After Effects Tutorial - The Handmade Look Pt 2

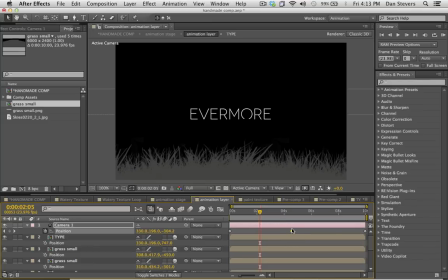(12:23)
If I click it again, it'll turn it off, but if I click it again, it'll turn to the sphere. So you can turn it off at any time if you want. I don't know what the name of this keyframe is. I probably should have looked it up, but basically what it does is it takes the velocity of the incoming whatever motion is here,
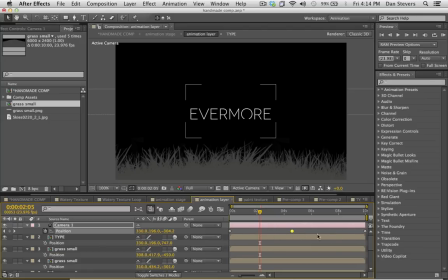(12:43)
and it takes the velocity on this side of the motion here, which is leading up to this keyframe, and it sort of smooths in between them. So it's making a nice gentle velocity change between both sides of the action here.
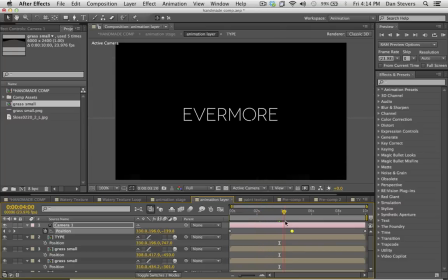(13:00)
So you can see that when it hits that keyframe, you don't see a jerk or anything. It's real nice and smooth, and that just that's what this keyframe does, is it kind of smooths over,
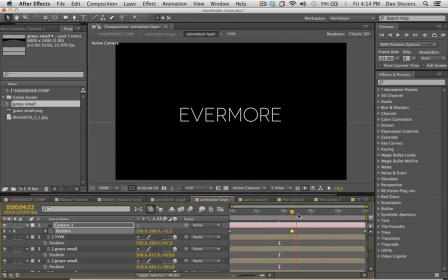(13:13)
or I should say it smooths between keyframes. So this is looking all right here.
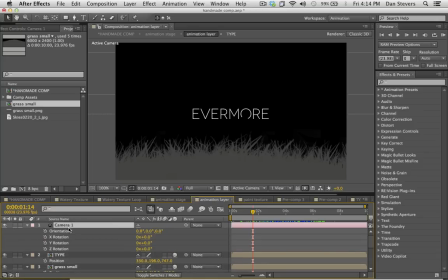(13:24)
Okay, I think the next thing I'm gonna do is I'm gonna add some rotation to this camera, because I wanted to start looking down at the grass so that it's sort of panning up to it.
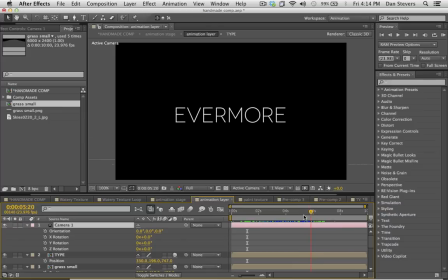(13:35)
Maybe I'll go to maybe like 5 seconds, and I'll set keyframes for all the rotations there because I'm going to be messing with all of them.
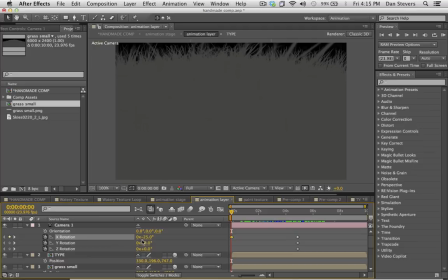(13:45)
I'm going to drag the X rotation into the negative, pushing the camera so it's looking down at the grass. I'm also going to push it a little bit to the side, maybe -5. And then for the rotation, maybe like -2.
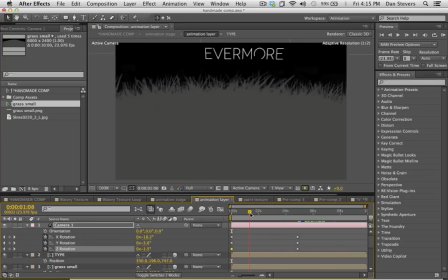(14:03)
That might work well.
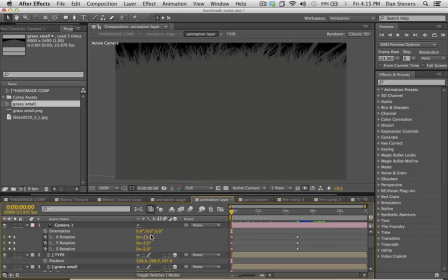(14:09)
So now our camera's sort of panning down, and I think I'm gonna push the X rotation all the way down so that it's completely there's gonna be nothing there at the start of the animation.
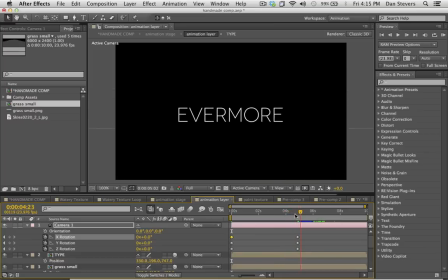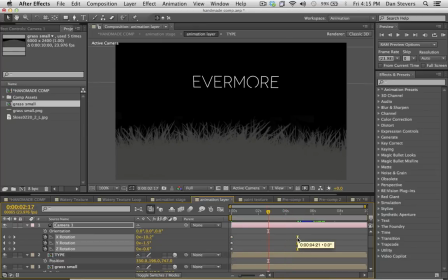(14:33)
Here. I'll select all of those end keyframes and I'll hit F9 on them. I'm going to right click on those keyframes with all of them selected,
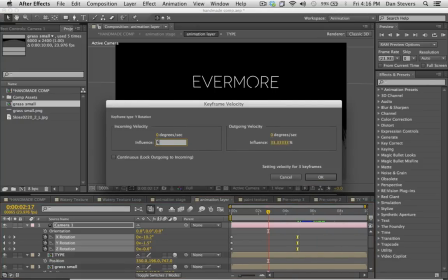(14:41)
go to keyframe velocity, and I'm going to make these a lot smoother on the incoming velocity. I'll put it to 60.
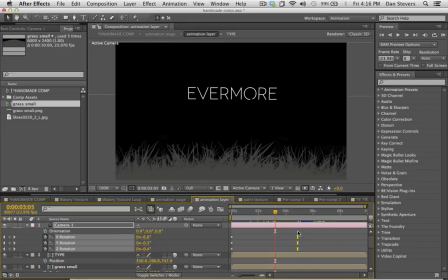(14:49)
And that's gonna make it real nice and smooth, because the default F9 Easy Ease sometimes is just not smooth enough, I don't find.
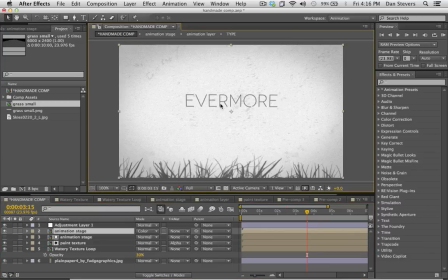(15:01)
Okay, so if we go back into our main comp and see what this is gonna look like
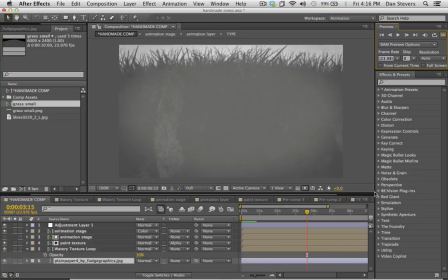(15:08)
in our main composition.
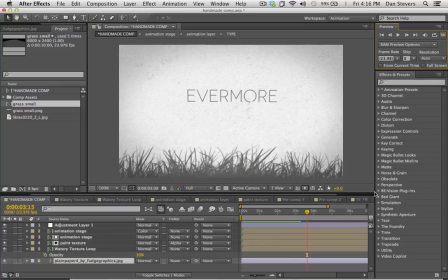(15:15)
And that paint texture is showing through, and it's looking real nice, I think.
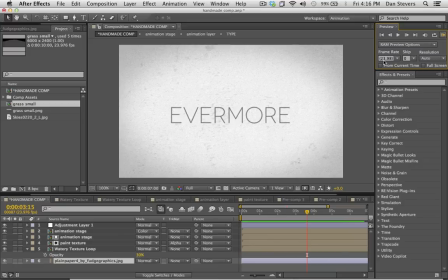(15:23)
So let's check this out here. Alrighty.
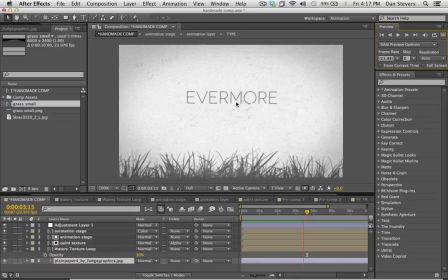(15:42)
That looks pretty good. Sometimes because our frame rate is set to 12 frames per second that we did in the last tutorial,
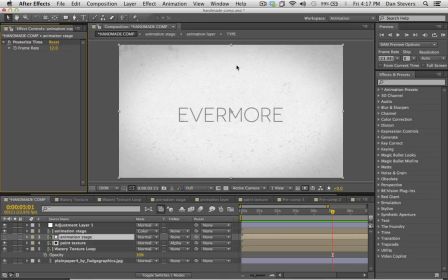(15:52)
the 12 frames a second, it can sometimes make quick movement look kind of jerky.
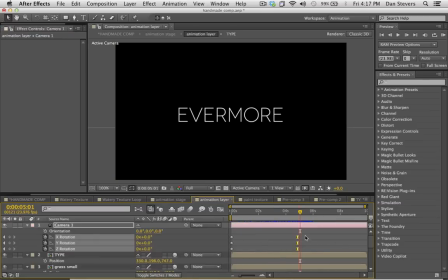(16:00)
So what I might have to do is I might have to go back into this layer here, and maybe I'll make the all the rotation keyframes, maybe I'll make them take a little bit longer.
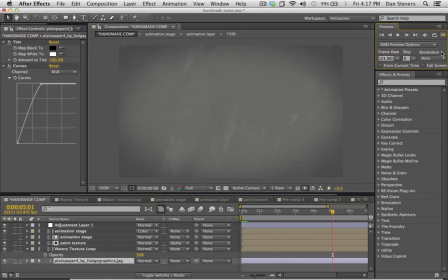(16:14)
And maybe this will get rid of some of the stuttering in the motion.
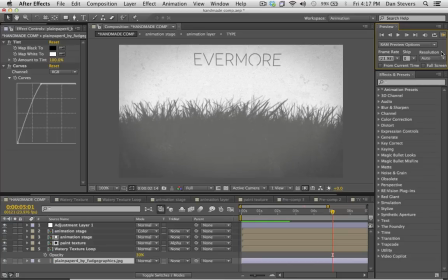(16:21)
And it's a tough balance, because that's part of this whole look, is the stuttery kind of feel of it.
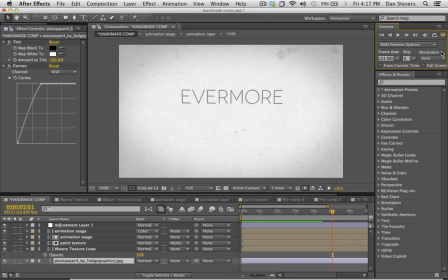(16:28)
But you also don't want it to be hard on the eyes either.